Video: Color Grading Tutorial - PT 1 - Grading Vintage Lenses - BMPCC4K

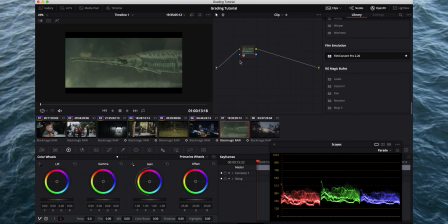24:38 This was a fish tank in an aquarium and this alligator gar. Sometimes you get in these situations where you don't really know what the natural
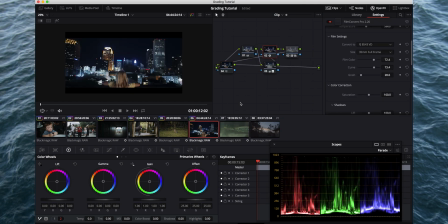24:50 the natural color of something is, and so you have a little bit more creative freedom to kind of adjust it. It's not like a person with skin tones, it's a fish, and they're all kind of different, so that's kind of fun.
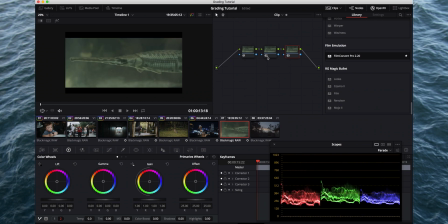25:01 But we're going to do the same thing. We're just going to copy these effects over from the previous grade. It's slowing down on me a little bit because of the noise reduction, but that's kind of what it looks like with our basic effects grade on it, which isn't bad.
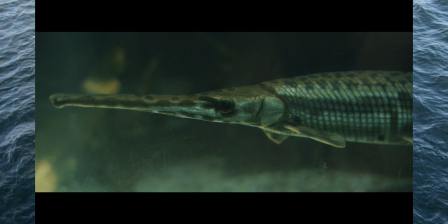25:18 I kind of like it in a lot of ways because it's just kind of a low contrast with a nice color, but we're going to adjust it a little bit anyway.
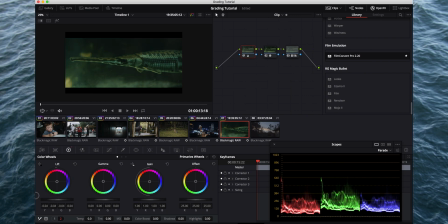25:25 We're going to give it a little bit of contrast and a little bit of highlights.
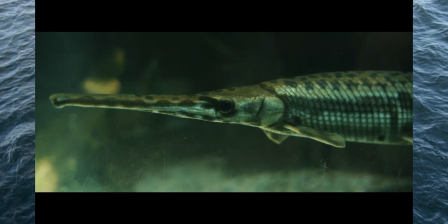25:32 And as you can tell, this is very green, which isn't necessarily a bad thing.
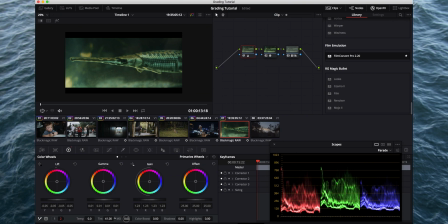25:38 But as you start to adjust things like tint and temperature, you're going to see, obviously drastic changes with this.
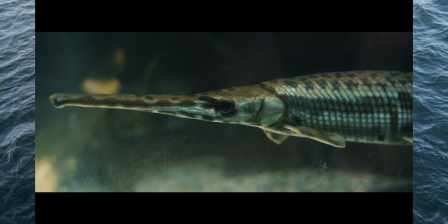25:50 And this is one of those times where, so there's not necessarily like a right or wrong.
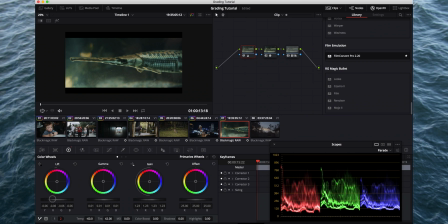25:55 I probably am not going to do this in the B raw panel. I'm going to just do it here on the temperature, because it's not like I'm trying to get to like a specific value or anything like that.
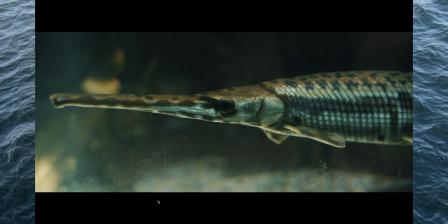26:07 But anyway, I think that's nice where we're not completely blue.
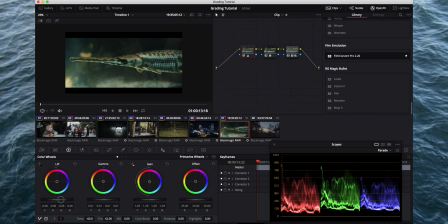26:12 We have a little bit of the blue taken out,
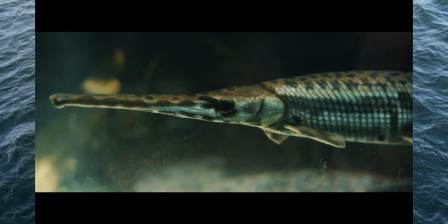26:16 and that seems like a pretty natural looking color spectrum for that fish to me. So I'm pretty good with that one. And let's go to this last clip.
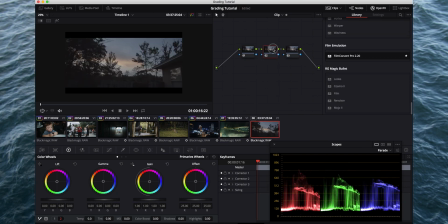26:31 And we'll add our same effects here. And this one too.
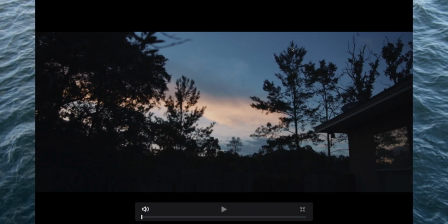26:38 And I like that already. That looks really nice. Let's maybe add some color or some contrast, I'm sorry. And maybe just a little bit of the gain here.
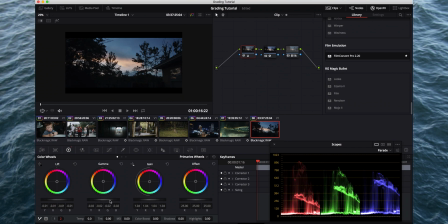26:57 And then bring down the gamma just to help the sky stand out. I think that's a nice look. As you adjust temperature here, you'll see, it kind of changes the vibe. You're going to get different colors out of the sky, and I think at that point it just kind of becomes subjective based on your scene and what you're trying to accomplish.
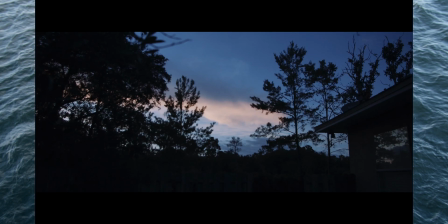27:16 I mean, the all blue is really nice too. There's really no right or wrong there.
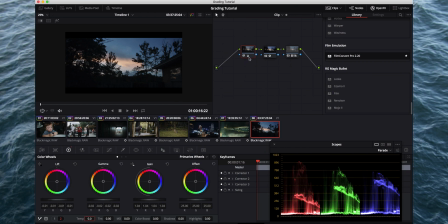27:21 One thing you can do here, which if you just want to have fun with the clip and kind of just adjust and tweak, you can add that extra note here like we've done on some of the other clips with Option S. And then we'll go back to this curves, and I think we'll go to the hue versus hue, and let's click on it.
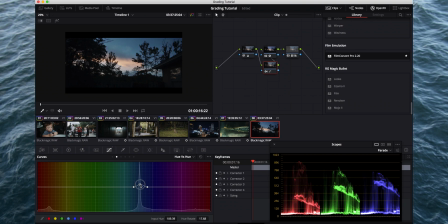27:41 And then you can get a little bit of a different kind of look there.
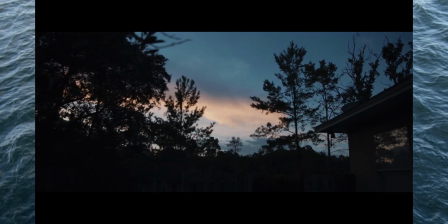27:46 If you want it to have like more green in the sunset, or maybe we'll go the other direction and kind of give it a little more purple. That doesn't really look super natural, but if you wanted something heavily stylized, that's an easy way to do it.
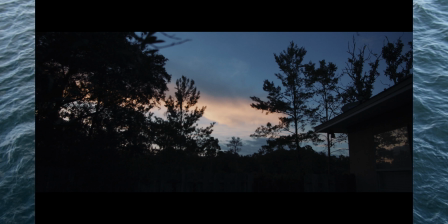28:03 I'm good with the way that looks though. Let's turn it back on.
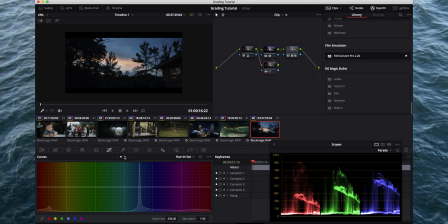28:08 Another thing you can do here in the curves panel, we talked about the hue versus saturation. Sometimes when you're working with like heavy colors like this, just adding a little saturation is nice.
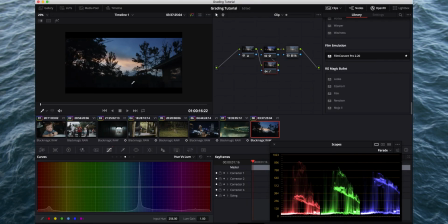28:22 But also the hue versus luminance is going to control basically how bright or dark that color is in your scene. And you can kind of see as I'm like adjusting it,
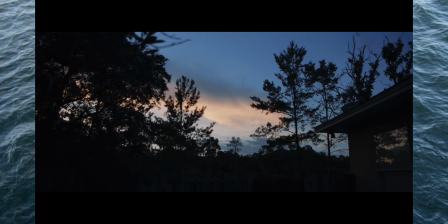28:33 it's brightening it up when I go back, and when you bring it down, obviously it gets darker.
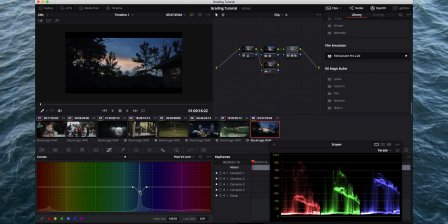28:40 When you have something like this, it's really just a nice way to play around with it and get some different effects that might be a little different than what you shot.